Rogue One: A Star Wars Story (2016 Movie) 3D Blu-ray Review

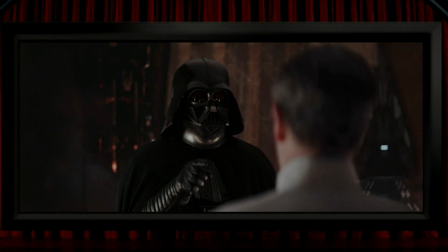248s
Here's one of cinema's great villains, and this film takes place whilst he was still going through his villainous phase, and he's often been seen jabbing his finger at people. So we get that shot here, but I think it would have been great to get this as a point of view shot from Krennic,
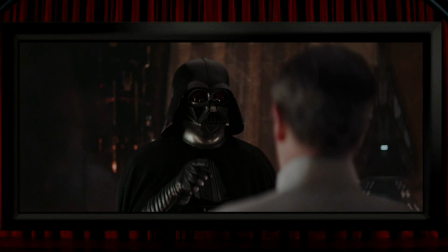263s
so the famous Vader finger jab could have been aimed at the audience and come out of the screen in an enjoyably menacing way. Or there's the classic hyperspace jump through a tunnel of blue light.
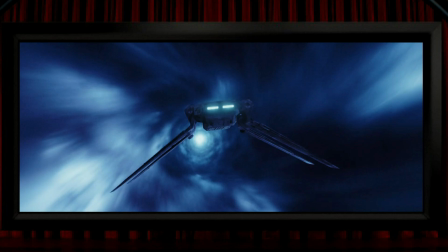272s
Whilst the ship here is in 3D space in front of the light, we don't see any nice 3D effect in the tunnel itself. There's an incredibly brief moment, like a handful of frames only, when we see the star streaks in a good 3D view,
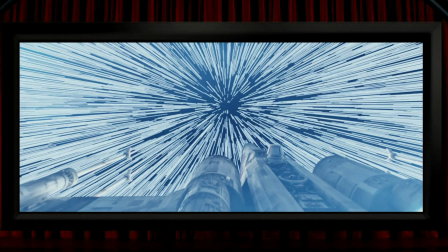285s
but it's over and done with much too quickly to enjoy. There's a simple view in 3D films that I always like,
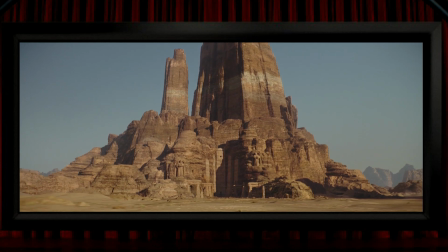289s
and that's where the plane of the ground stretches out in front of us, and that view's done well a couple of times as we move across the ground into the distance.
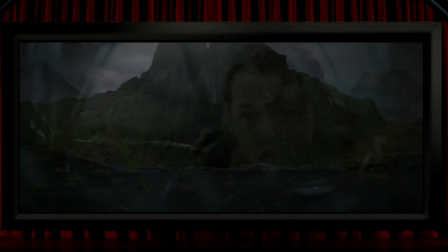297s
I quite like the depth that they've put in during this opening scene where a young Jin is hiding.
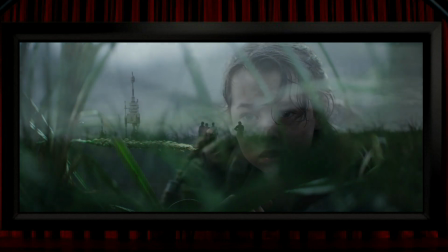302s
It's pretty effective at showing the physical and emotional distance between her and her parents,
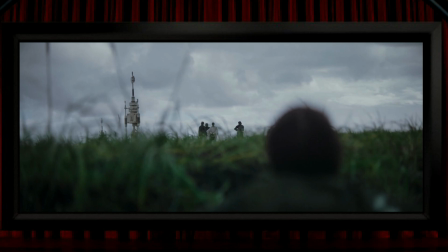306s
and it's one of the moments in the film where I think the 3D is genuinely beneficial from a storytelling point of view. There is some other stuff that I thought was quite good,
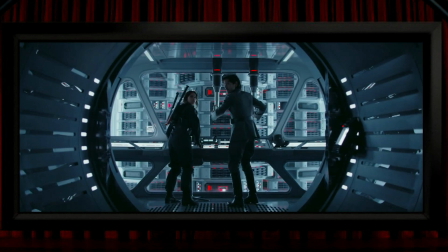314s
like some of the framing did actually look like it perhaps may have been done with some thought for shaping up a nice 3D view. Like here, you can tell from the 2D still that this ought to look good in 3D, and I think it does.
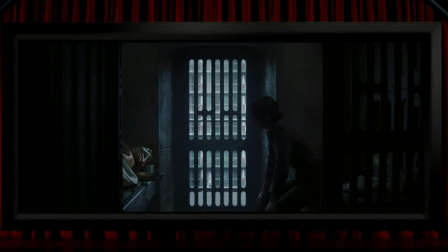326s
And this is the same sort of thing, nicely framed and with some good depth, which all feels nicely appropriate here as the 3D helps to bring out the feeling of being enclosed, locked up in a cell. I think the best of these well-framed views is this shot as we move in towards someone
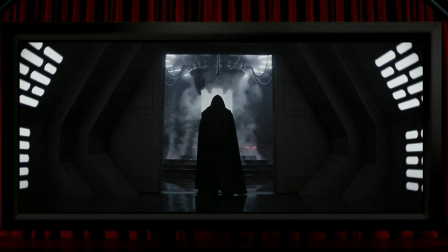340s
beyond the figure in the cloak. Because we know who it is waiting deep in the screen, this is a fairly ominous moment, and I think the composition and depth here does a good job of setting that up.
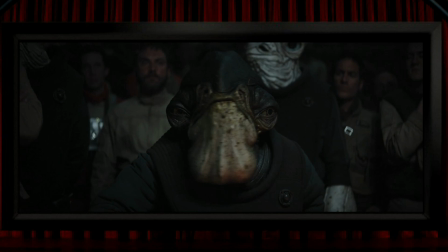349s
I love this fella's massive interocular, and it would have been fun to get a point of view shot from him with his super strong 3D view of the world, but I completely accept that there would have been no legitimate reason to do this. There's a fun piece of pop-out when a rock flies through space and out of the screen. It makes you wish for that asteroid belt in Empire Strikes Back to be in 3D. There are some binoculars which look pretty nifty, and the view through them has a just perceptible amount of 3D.
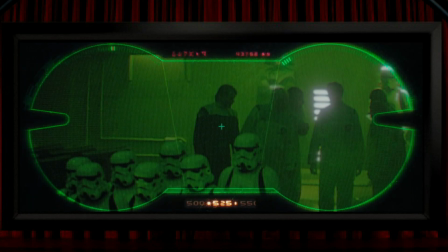374s
It's barely noticeable, but there is a tiny bit of stereo space in the view through these binoculars.
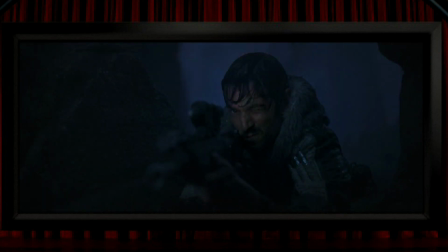379s
But weirdly, when we see Cassian aiming his sniper rifle, he closes one eye to look through his telescopic side,
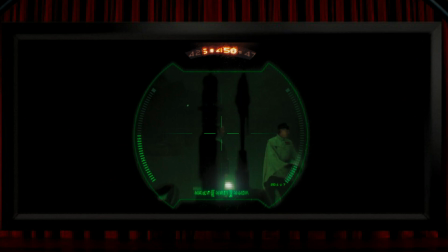385s
and there's a similar amount of 3D depth in the view he sees through the scope, which doesn't make a whole lot of sense, but what the hell, maybe things work differently in this galaxy.
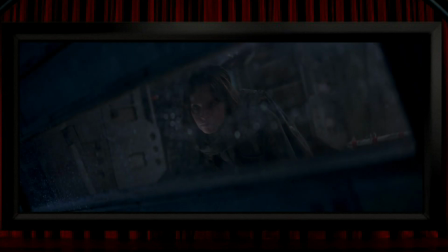394s
There are some views through windows that work quite well, like looking back at Jin here is quite nice,
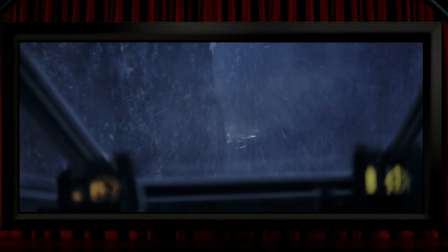399s
or the view out of a spaceship's window in the rain has a nice amount of depth to it.
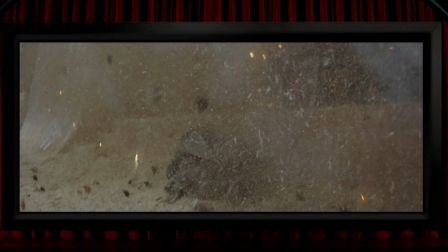403s
There are a few moments where debris blasts up and towards us, sometimes done reasonably well with quite nice separation between the elements, like this ultra brief moment here.
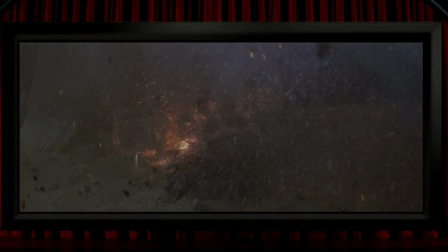413s
I think it's not done so well here when a spaceship crash lands and throws up a lot of debris.
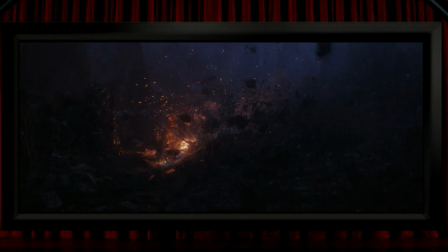418s
It looks a bit messy to me here, and it's dark of course and very brief. You might think I'm being a bit nitpicky by complaining about these sort of things being brief, but there's always the option to use slow motion, which is a great friend of 3D, and keep in mind that this is the film where one explosion makes its incredibly leisurely way across the landscape,
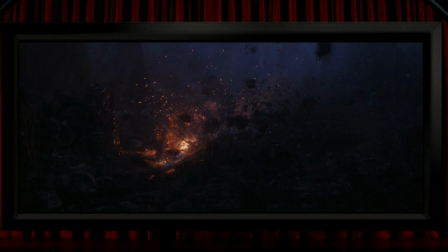436s
giving the gang plenty of time to run out of a building and climb into their escape vehicle, all in real time, whilst the explosion seems to be operating in a completely different time frame. So when I said that I don't think Gareth Edwards was all that interested in filming this to look good in 3D,
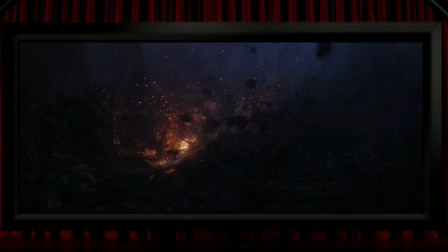450s
I don't just mean by the way he chose not to include what I think would have been fairly obvious 3D views within scenes where they would have been entirely fitting, but his whole shooting style here just isn't good for 3D. This is a gritty war film with lots of handheld camera work, not as shaky as some, but still a bit wobbly for good 3D.
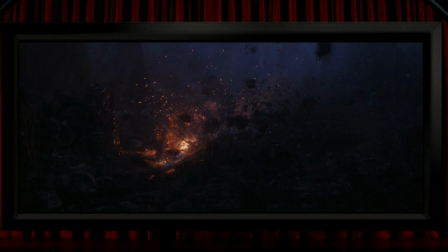467s
And also there's a cinematic look with shallow depth of field in the focusing a lot of the time, again not really helpful for the most part with 3D. And quite a lot of the film is set in dark locations, which can be another enemy of effective 3D.
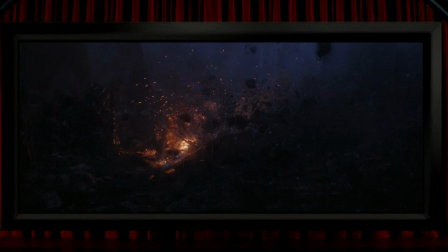480s
Add to all of that the fairly quick editing, not super rapid fire maybe, but mostly a bit too fast for good 3D. Obviously it's Star Wars, so there are guns.
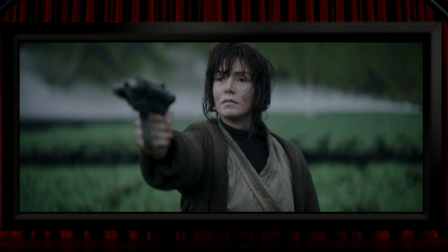490s
It's a rare 3D film that features guns and doesn't pop them out of the screen, so we do get some of those views here, but as is often the case, the guns are out of focus,
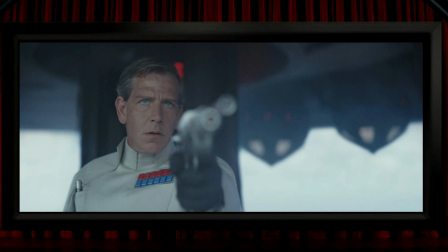499s
so I didn't think these are particularly good examples of the 3D pop gun shot. There's a big space battle where the 3D isn't really very effective.
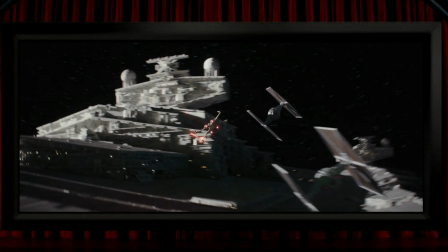507s
Most of the views in this part of the film are quite long shots without much strong 3D. They also feature fast-moving action, quick camera moves and fast cutting, none of which help what little 3D effect has been captured.
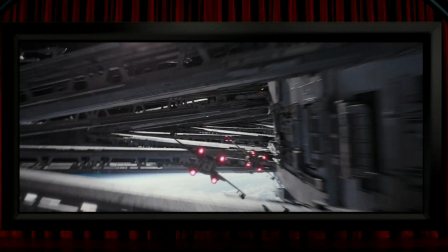517s
This is a view that could have looked excellent as the design of these beams is ripe for a good 3D view, but it's all over in a split second and just not very impressive.
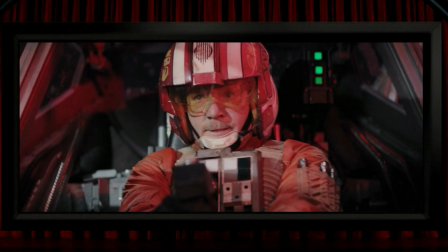526s
The best 3D views during the space battle are probably the in-cockpit shots of the pilots, so not especially exciting, but the 3D here works quite well.
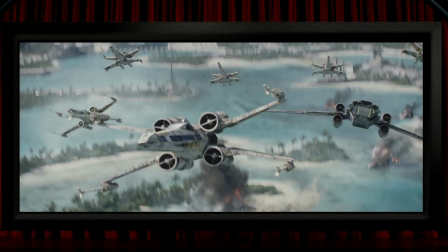534s
The space planes look best when they're close in the foreground, and then we get to feel the depth beyond them a bit, but it's not classic stuff.
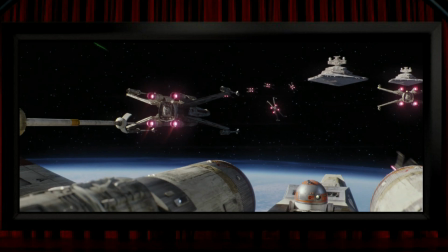541s
Occasionally we get a view from on board a spaceship as if the pilot had stuck a GoPro on the outside of his ship to post a clip on YouTube,
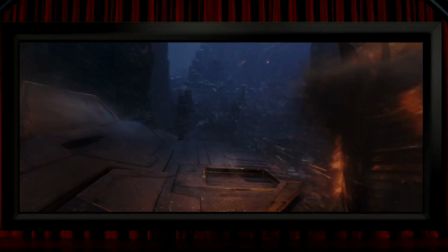548s
and these are the flying shots that I think work the best. Down on the ground in the thick of the battle it's even less impressive.
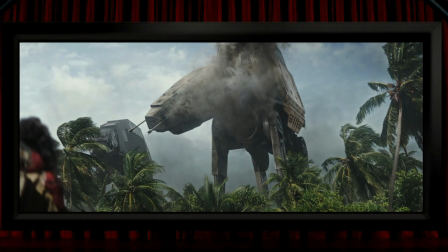553s
Lots of foliage in this setting, which they didn't really have a hope of converting into good 3D. More fast action and fast cutting, nothing really interesting 3D wise. I think one of the the film's most effective pieces of 3D is when we see the Death Star's laser firing up, and this is a nice view with a load of depth to it,
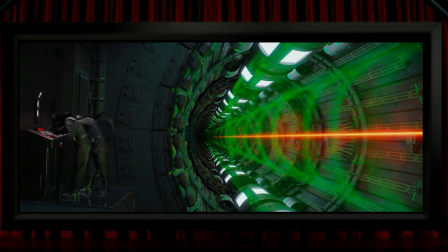571s
and a similar sort of effect is seen in what I think is by far the film's best use of 3D. I'd actually say this is the only part of the film where the 3D is especially impressive, and just for a moment it really does make you sit up and appreciate it.
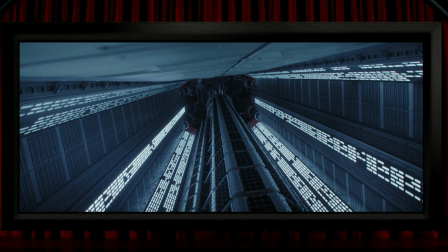584s
And it's this view of the place that the heroes have to get to save the day. The views up and the views down are great, stretching away deep into the screen. Now, I don't claim to know the first thing about the complexities of converting 2D to 3D, but that's not going to stop me offering up my ill-informed opinion, which is that I think that this was a relatively easy view to convert.
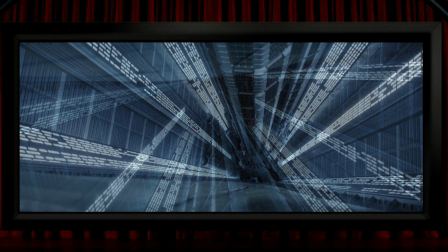603s
It's nice and static, nothing moving in the frame, and it's got a linear, uninterrupted progression of depth.
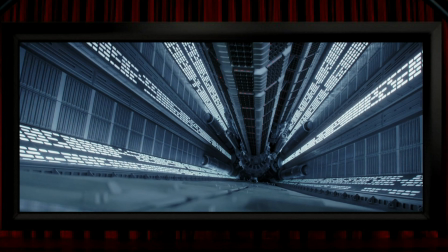609s
I'm not saying that a left and right eye view could be extracted as easily as pressing Ctrl-Shift 3D, but I do think that this would have been much more straightforward than most of the film's other shots. And another reason I think that is because this is such a standout shot in the film. None of the other 3D really comes anywhere close to matching the power of this shot.
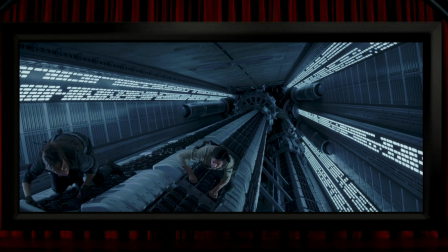626s
And they finally give us that view that I was complaining about being absent earlier, and that's the shot down on the people that we care about in an extremely dangerous position. So a very quick word about the film itself. I'm one of those people who regard this as clearly the third best Star Wars film, after the original two, of course.
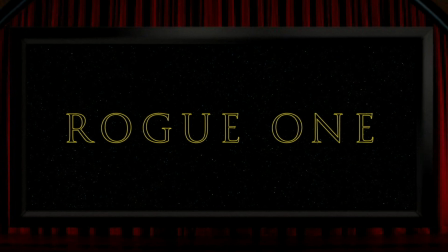643s
I recall this being sold as a standalone film set in the Star Wars universe, but what it actually is a great prequel to the original film, and I think it's maybe cinema's best example of a prequel,
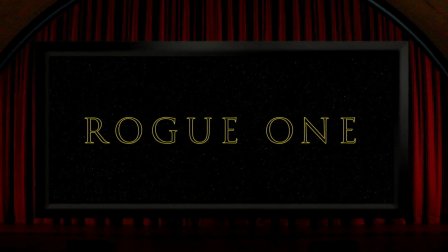654s
actually. It's a good enough story without any baggage, and it's brave enough to leave most of the characters in a state that's not typical of this sort of film. Maybe those characters were one of the weaker things in the film.
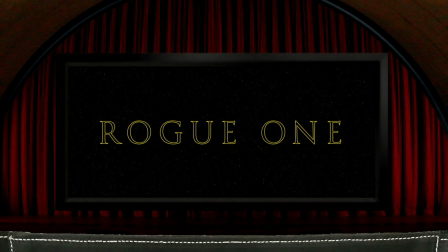665s
They didn't feel all that fleshed out to me, but on the plus side, I thought it had the best Star Wars robot since R2-D2 and C-3PO,
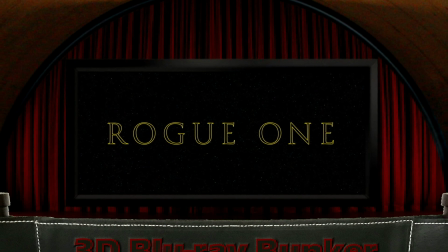672s
and actually K2SO was my favourite character in the film.
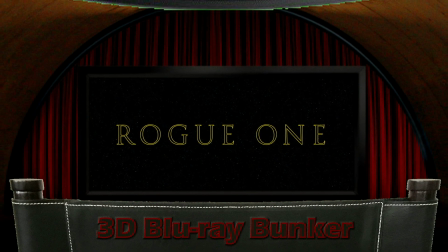675s
Maybe it overreached a bit with a couple of CGI characters, but I suppose that that's a technology whose time had come, even if it still required some fine-tuning.
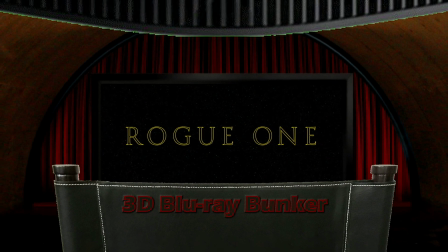684s
I really like the way Gareth Edwards did something a bit different with this film,
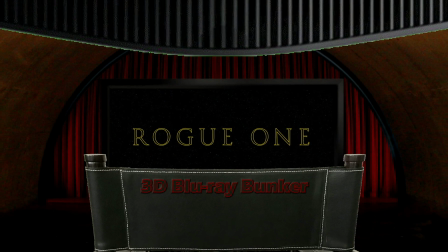688s
and I wonder if the experience he had making it took it out of him a little bit, as he doesn't seem to have been active since.
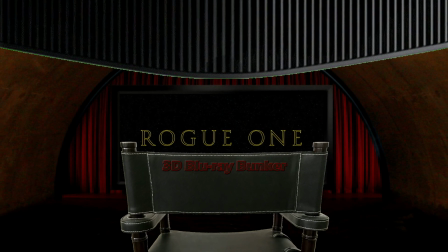693s
He always came across as a really nice bloke, and I hope he's doing well and that he reappears with another film before too long.
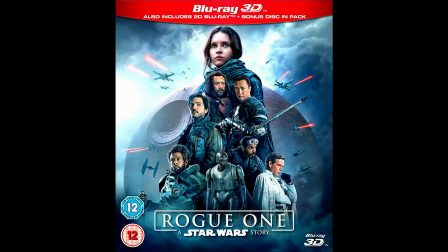699s
So, a good film, but not an especially noteworthy piece of 3D. Overall, I thought the 3D was mostly, at best, adequate, but only managing to be actively thrilling on one occasion. So I regard it as a sort of workmanlike conversion, and not one of Stereo D's better efforts, and definitely not demo material.
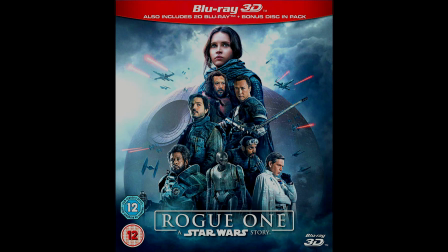717s
So I hope you found this in some way useful, and if so, I hope you'll join me again soon for another 3D Blu-ray review.
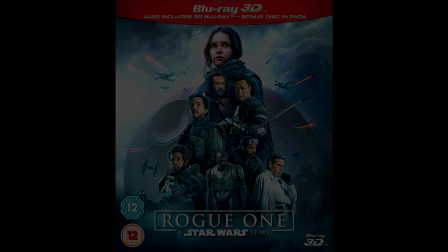721s
Until then, thanks for looking on this one, cheers for now, bye bye.